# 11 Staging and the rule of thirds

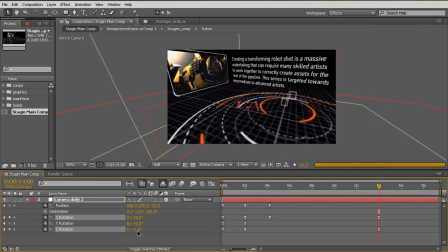(4:04)
We might need to rotate it a little bit in the Y-axis to be able to see this text a little better. And depending on the importance of this left picture element, we can move our camera or continue tweaking the rotation to be able to see this entire frame.
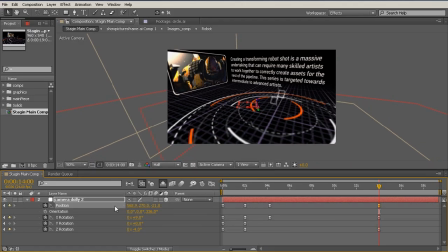(4:22)
So let's move the camera back a little bit. So a little bit negative in the X value and a little bit negative in the Y value. So we're kind of doing a pullback. And again, let's continue to raise our camera upwards.
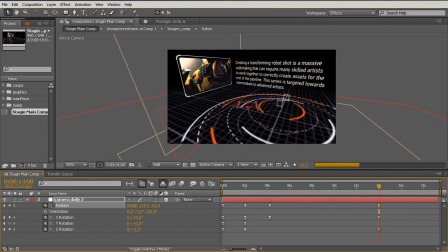(4:36)
Okay, so here we're taking just a more sort of global bird's eye view of our scene. And now to finish this off, let's just add one more keyframe here at the end so we do not have a static hold. So let's give ourselves a little bit of a moving hold. And this is important whenever doing these kind of modifications.
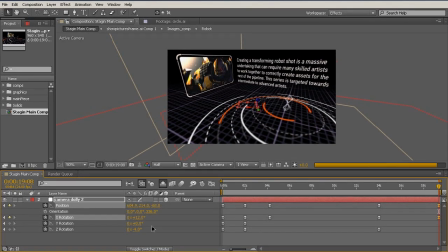(4:56)
I really do not like having things moving and then coming to a complete and sudden stop. So I always like to come in and see how we can continue keeping the camera moving
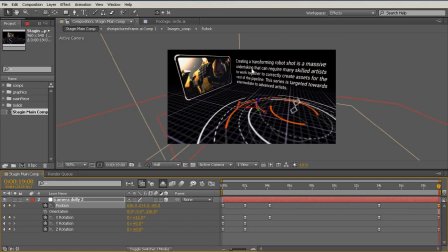(5:10)
while keeping the staging that we want for the focusing, or to focus on the element that we're looking at.
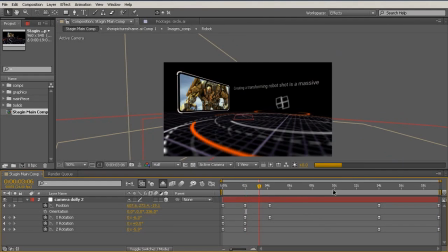(5:17)
Okay, so this is pretty good. So let's just jump through our animation, take a look at this. Now again, the focus, or the audience focus that we want, wants to go from the foreground object to this background image, and then as the text starts coming on, we're of course going to begin reading this.
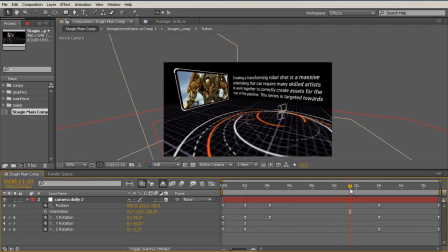(5:34)
So we need to make sure that the text is continually in frame, in shot, and readable, because as this text is coming in, most of our audience is probably going to begin reading it. So we want to make sure that that experience is unimpeded.
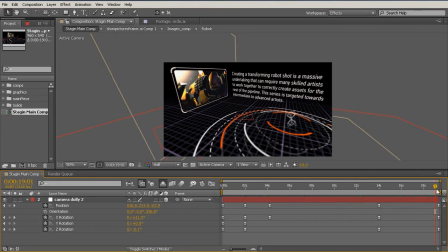(5:49)
And finally, we have this nice little moving hold here at the end, so we do not abruptly stop our camera motion.
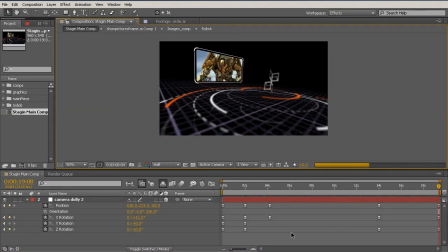(5:57)
Alright, so I'm just going to pause the video and RAM preview every other frame so we can take a look at this, and we'll finish off this lesson by looking at how we can use the proportional grid here in After Effects to show us the rule of thirds so that we can quickly
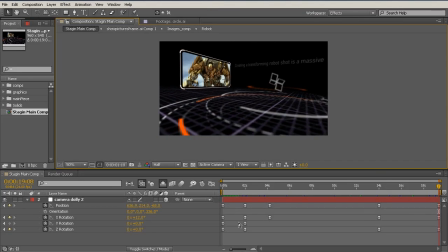(6:13)
and easily place important objects at the rule of thirds cardinal points. So I'm going to pause the video and we'll take a look at that here in a second. Okay, so it just finished RAM previewing.
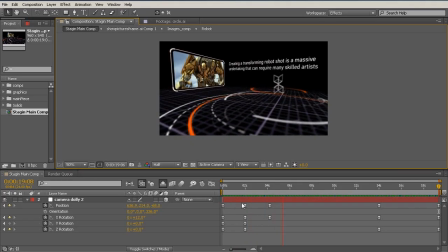(6:27)
Here is our animation. Now it has a little bit of a hard hit here at 2 seconds, and we can of course come in and fix that, but for the most part, what we want to take away from this is making sure to survey our scene and identify what the most important parts of the current action is.
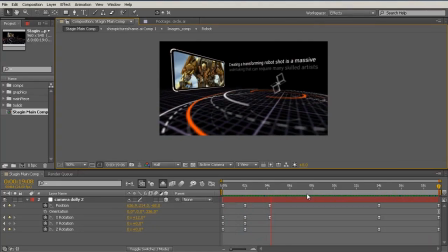(6:45)
So in this case, once the text began coming on, we want to make sure to be able to focus on that text and that no elements are in front of that. So we added in some subtle camera movements to be able to see the text unimpeded.
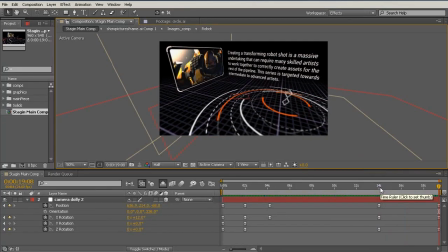(7:00)
Okay, great. So let's take a look at one last thing here, and that is how to apply the rule of thirds with our proportional grid. So let's go over here, and you probably know you have the title and action safe, and you have the proportional grid.
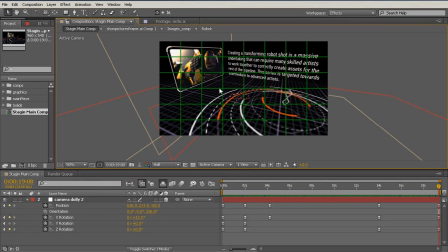(7:13)
Now by default, it's set to a pretty high value. Now, usually I like to work based on the rule of thirds, which says if you split your screen into essentially 9 squares or split it into 3s, those are the points that you should focus on when placing elements or setting up your camera.
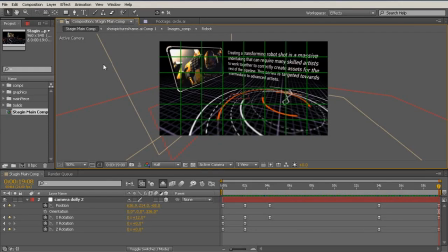(7:32)
So to change your proportional grid, we can go up to Edit,
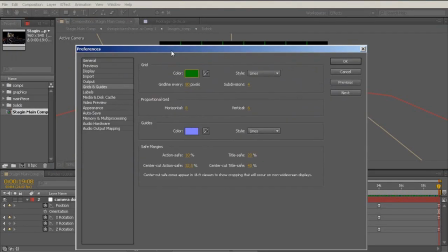(7:36)
Preferences, Grids and Guides, and we can change the proportional grid horizontal and vertical to 3 and 3.
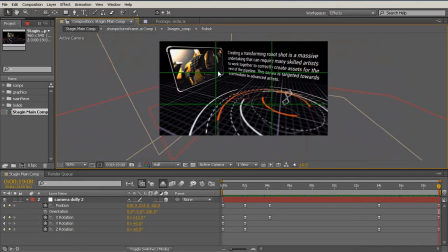(7:47)
Run that in there, hit OK, and now we have a rule of thirds that changes based on the proportions and dimensions of our comp.
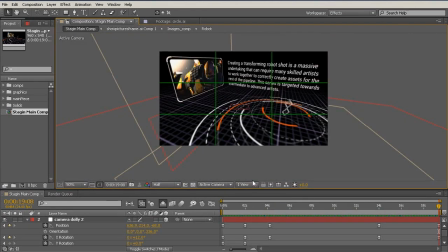(7:56)
So as we can see here, a few of our elements are not exactly on the cardinal points.